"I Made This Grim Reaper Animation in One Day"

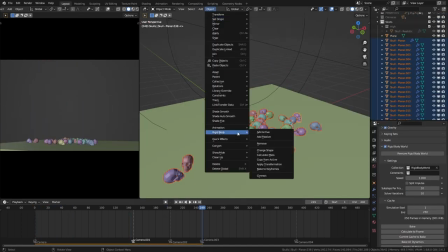After that I applied their final transformation data to those objects.
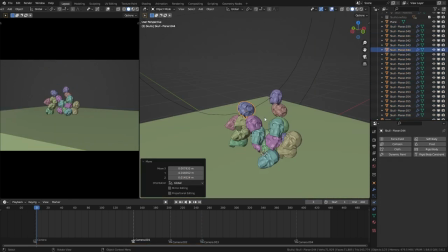Then for creating a file I manually placed the objects like this.
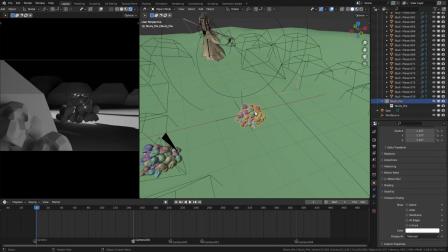Put both those files into separate collections and used them as collection instances to populate the scene quickly.
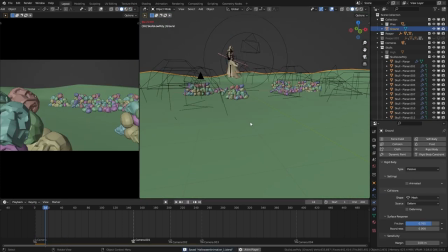Well since our ground plane wasn't flat, I had to redo the widget body physics for the spread out skulls,
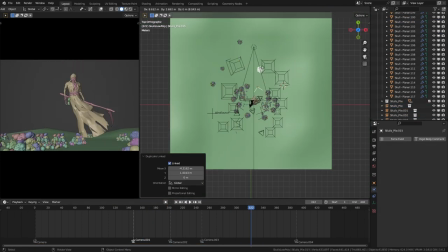duplicated the piles a few more times around the scene and for the close-up of the skulls,
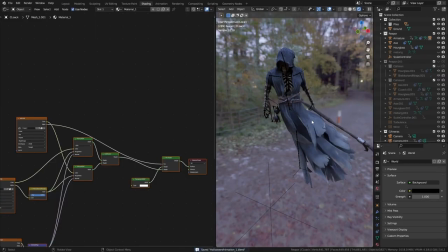I used that high poly skull mesh. This grim reaper model came with a decent material but I wanted to add a bit more touch to it.
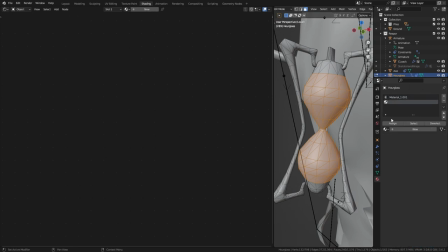I added an ambient occlusion, sheen and also duplicated the material few more times to used for separate objects.
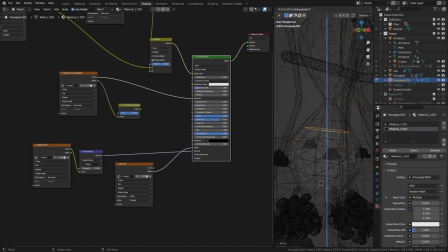I quickly modeled this for the inside of the hourglass and added an emissive material to it.
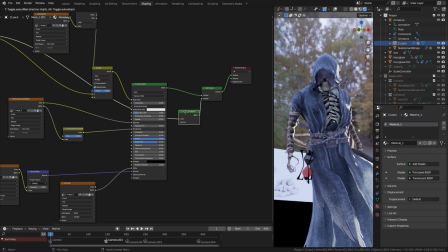Also added some translucency to the globe. This way it will nicely illuminate when the lights hit the globe.
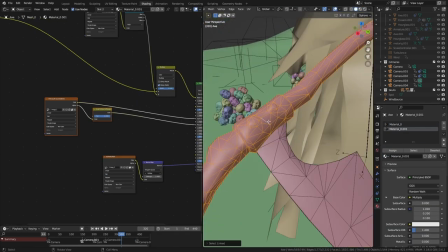Did a similar kind of adjustment to the side material as well. Made the blade metallic.
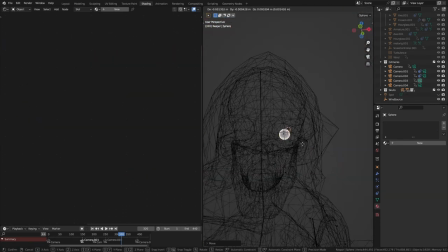Then I added two UV spheres behind this blindfold fold and added an image shader to them.
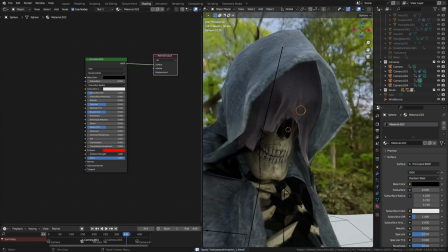This way they illuminated the blindfold due to the translucency and gave a nice scary vibe.
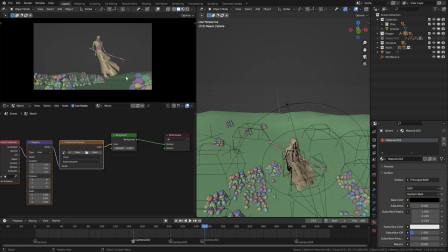For the sky I used a stylized sky image from a free skybox pack.
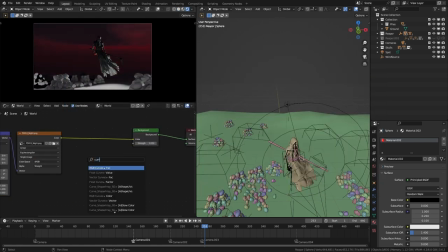I lowered its strength and made it a bit more red.
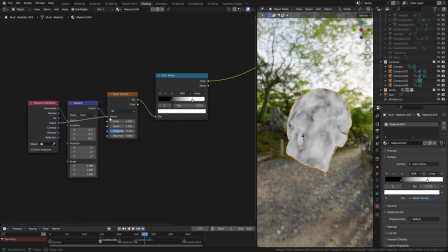For the skull I used a noise texture to draw most of the variations in color, roughness and bump.
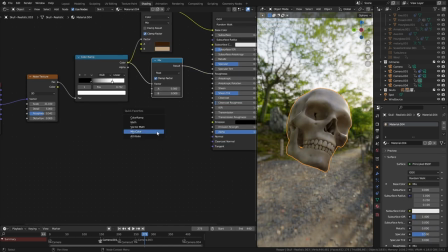Since Since I used the object coordinates, it randomized the noise pattern for each duplicated mesh.
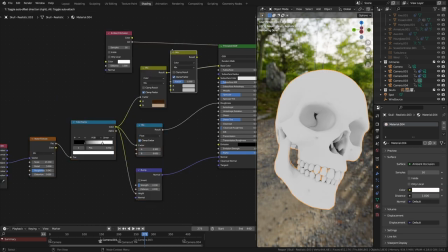Added some ambient occlusion as well.
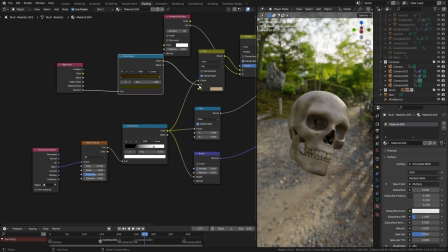Also I used the random output of the object info node to randomize the color of the skulls.
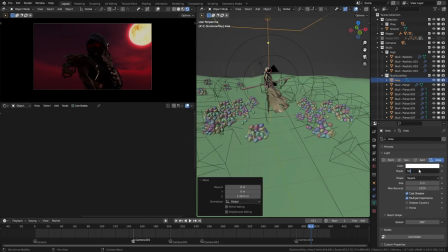Then I added a secondary light above our subject's head, made it very subtle just to give a clear idea of the subject's shape.
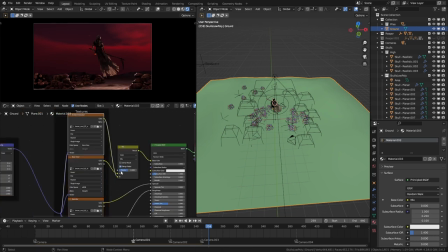Also, for the ground I went with a brown mud texture setup and used that texture to add some displacement as well.
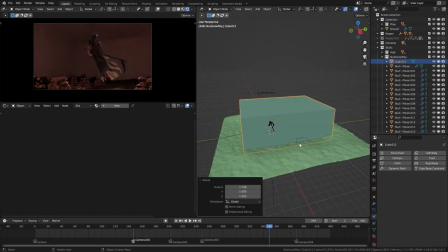I added a cube and scaled it up to fit the entire scene, then used a principled volume node to add volumetric fog into the scene.
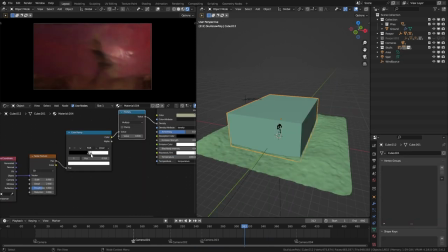Kept the density around 0.1. Also to add a bit of variety I used a noise texture for the density as well.
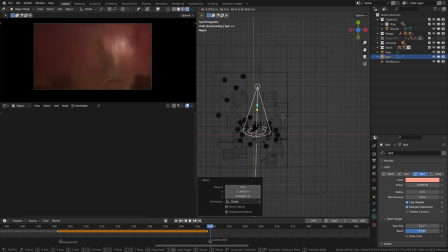After that, I changed the angle and position of the main light for each camera shot to get the best lighting direction.
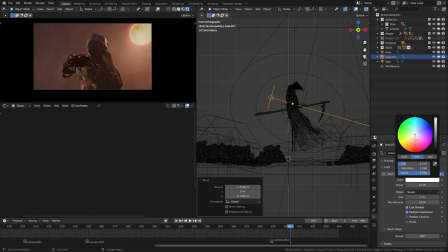Also, in certain places, I added a few more secondary lights with low intensities to show a bit more shape and detail of the scene.
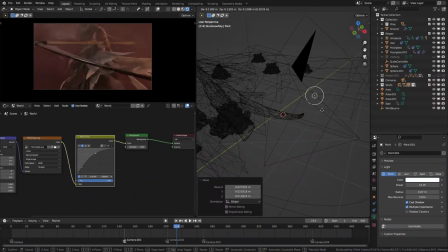I didn't want those secondary lights to eliminate the fog that much so I created
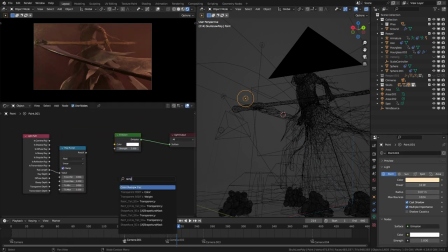a small node setup using the lights path node to control the follow of those lights.
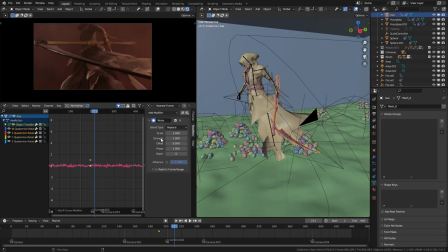For final touches I added a bit of bigger motion to the side.
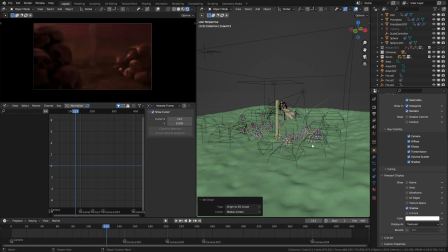I added some cubes, scaled them like this and placed them around the scene to look like wooden pieces.
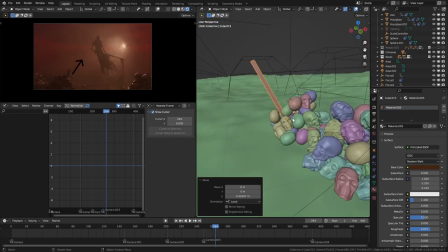Also, when positioning them, I tried to use them as invisible guidelines towards our subject.
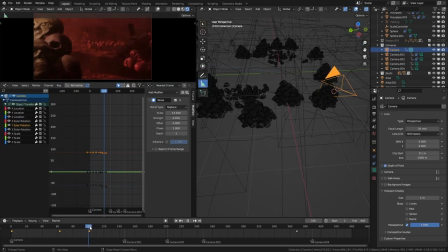Added a small bit of wiggle to the camera for some handheld motion.
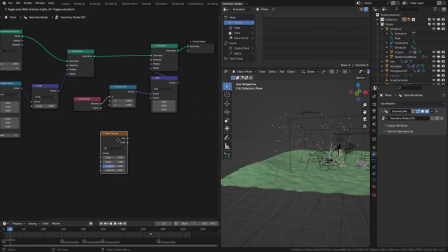Using GeoNotes, I added some particles to the scene and gave them side waves movement.
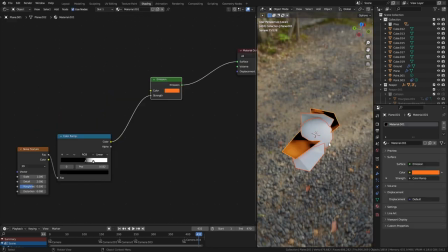Then made a few small shapes. Added an immisive material and used them as instances for the particles.
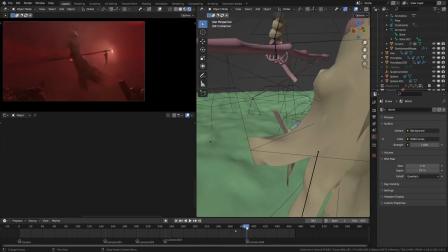And that's how I made this Grim Reaper animation in Blender within a few hours.